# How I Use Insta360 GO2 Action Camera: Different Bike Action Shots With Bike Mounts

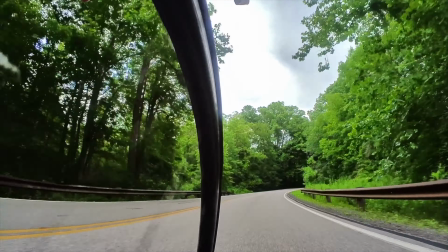252s
this shot i used the easy clip that was included and some zip ties that were also included to attach the easy clip to the front fork.
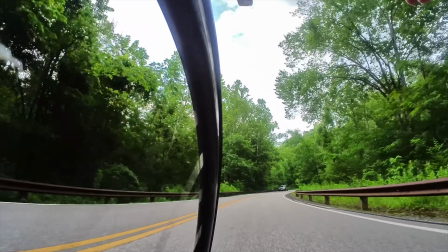260s
This is a cool angle shot showing the front wheel. This would be very cool too, if you are riding in a group and showing all the action around you at this low angle.
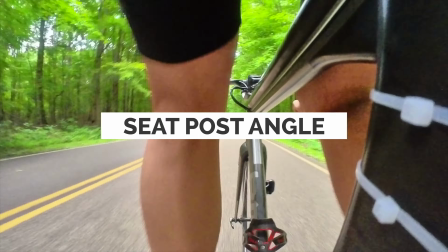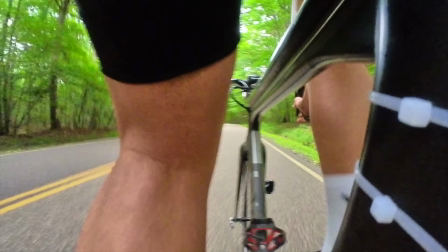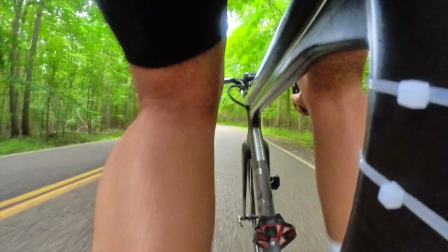279s
For this shot, I use the pivot stand included with the camera, then attach the pivot stand to the back of the seat post.
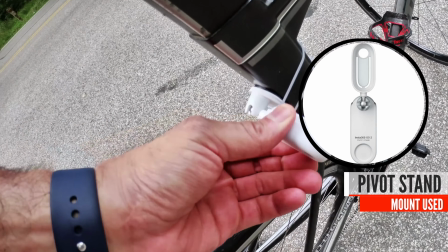286s
I would probably angle this a little further away from my legs to get more of a side view angle.
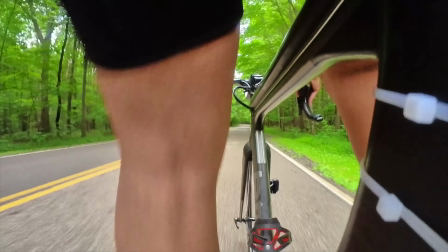291s
Could be a very cool angle as well if you are in a group ride and get a side view of all the action going around you.
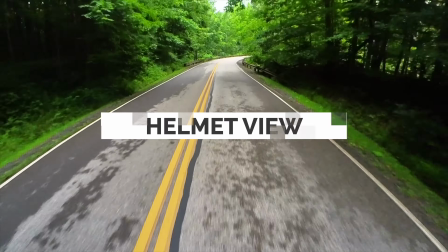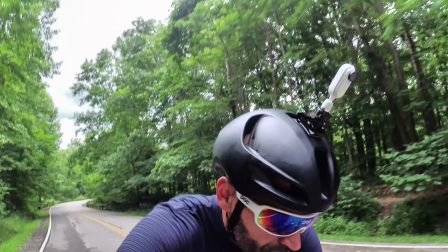305s
This is your basic helmet view angle. You can't go wrong with this helmet view for a higher angle shot of everything around you.
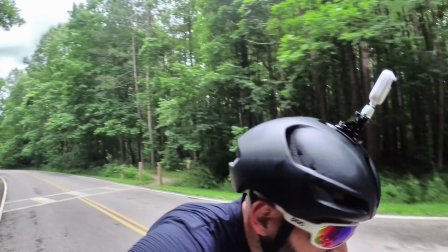313s
You can use a sticky base mount along with the magnetic prong mount for this one or the magnetic screw mount and the screw attachment,
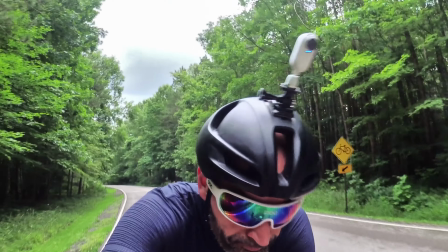321s
which you can also find in the bike kit bundle.
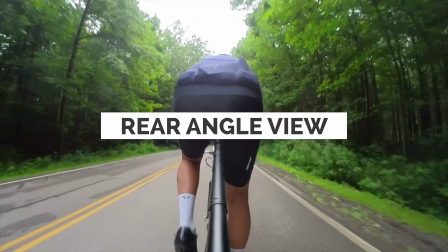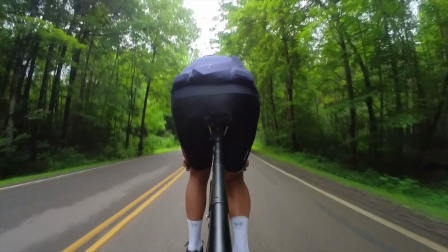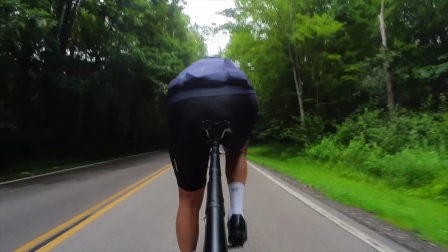335s
Behind the seat is another favorite of mine, but not really practical because of basically this.
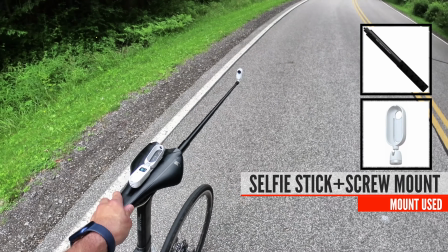342s
I'm using the selfie stick here, extended all the way for a wider angle.
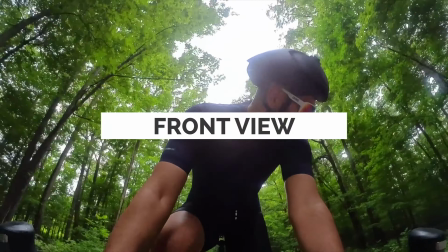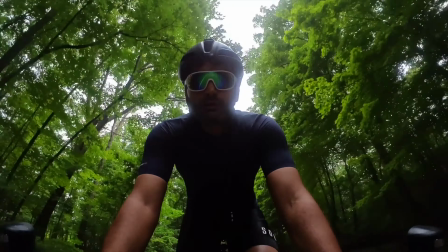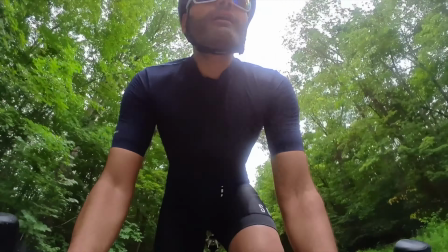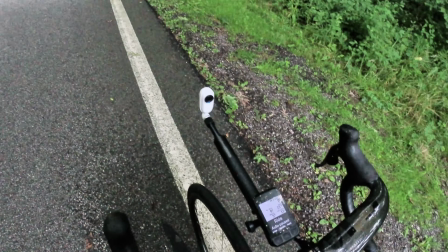362s
Again, using the selfie stick, this time I attached the selfie stick out front
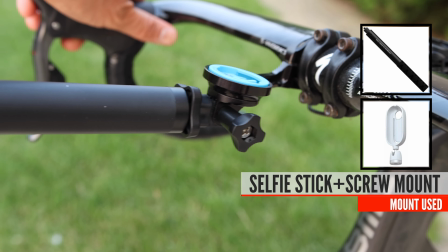367s
using the K-Edge bike computer in the front and the camera mount.
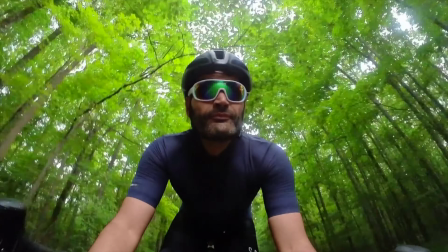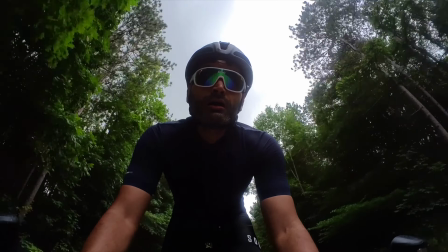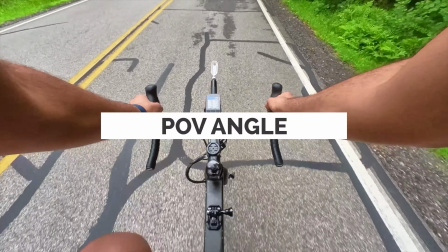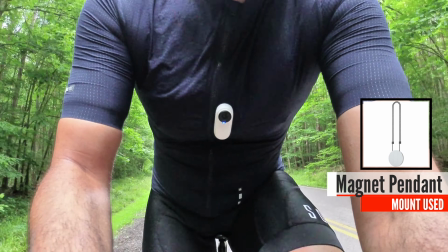390s
The go-to comes with this magnetic pendant, which you can use under your jersey and the camera will just stick to it. This is perfect for a point of view angle type shots. Okay, hope I showed you some good example of what you could do with this standalone camera. Because of its size, there is so much more you could do and places you can mount it on and I would love to know more how you guys use it. So let me know down in the comments, what is your favorite shot? And if you get one, let me know how you use it. Let's chat down in the comments. I will link to this camera down in the description and other Insta360 cameras that I use. These are affiliate links, so I will get a small portion of the revenue for it. It doesn't cost you anything extra at all, but will help support this channel. This is pretty much it. Hope you enjoyed this video. Give it a thumbs up if you did, and make sure to subscribe if you are still watching and have not subscribed yet. Thank you for watching and see you in the next video.